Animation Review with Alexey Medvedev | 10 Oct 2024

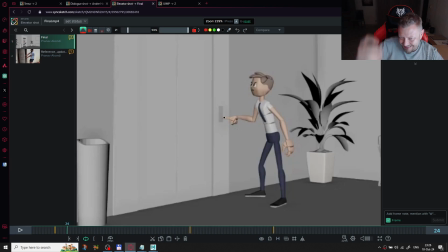86:38 And to this, I think in this point he is really angry, and he should, act more like his shoulders should be like this.
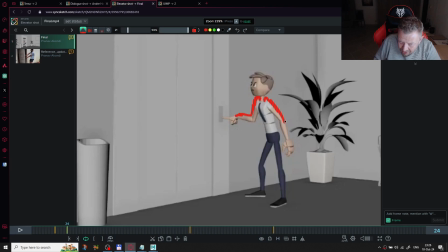86:58 So he is already, and I think his fingers should be in the fist here. I think, let me use more thinner
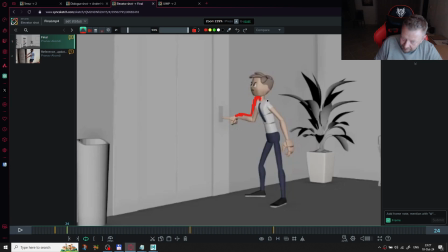87:21 marker.
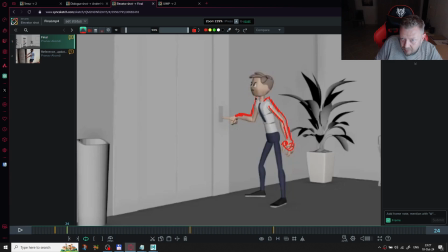Yes, he seems like, like he's concentrated all the energy in this button.
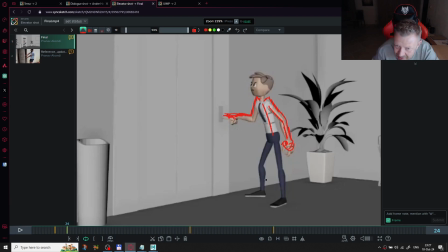87:57 I think that would works better. And seems to me like this knee directed in the camera, but it's a little bit wrong because his
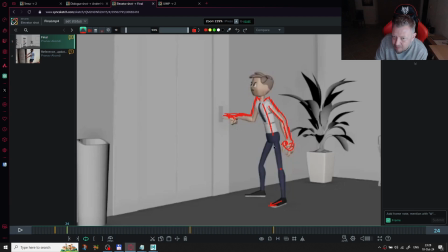88:11 foot directed this way. So I think in this case, we should see a knee which should be directed this way.
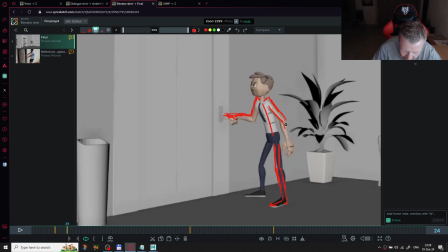88:31 And even more, we can try in this position, try to find more straight pose for his hand, I think.
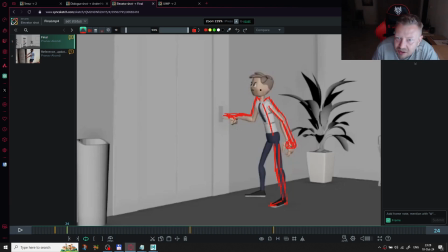88:47 And also, he's watching where he's watching now. If we put his head down,
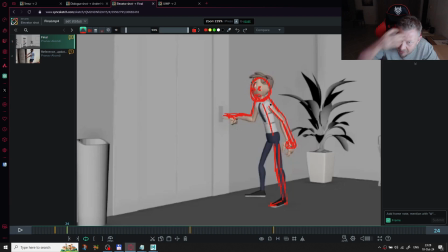89:06 and maybe show it with his mouth here, some expression. Is he has yeah he has mouth.
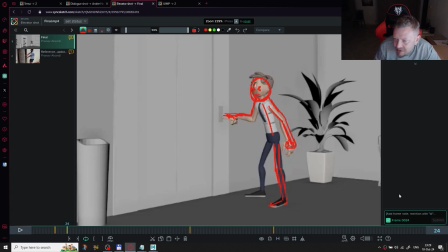89:24 What is going on here?
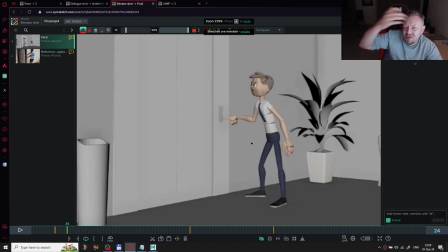89:42 Because this pose, it looks, it looks not exact. It not shows that he's concentrated on he on this button. So you need to,
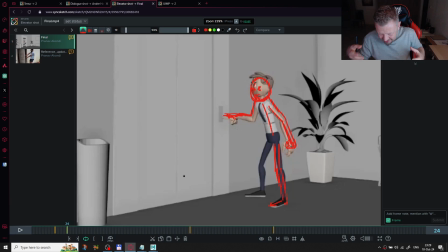89:57 we need to show that he's pressing and he's starting to be angry, and it still not going here.
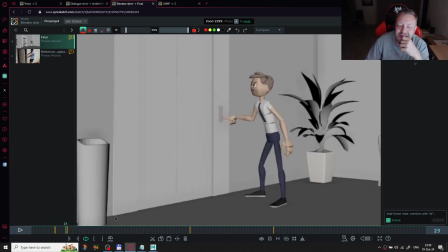90:13 And after that, when he start moving, I think we should have some anticipation first, anticipation backward, where it should be small, I think,
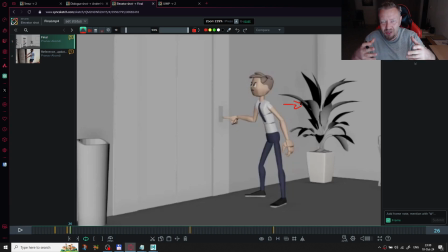90:31 or even we can use something like, this way.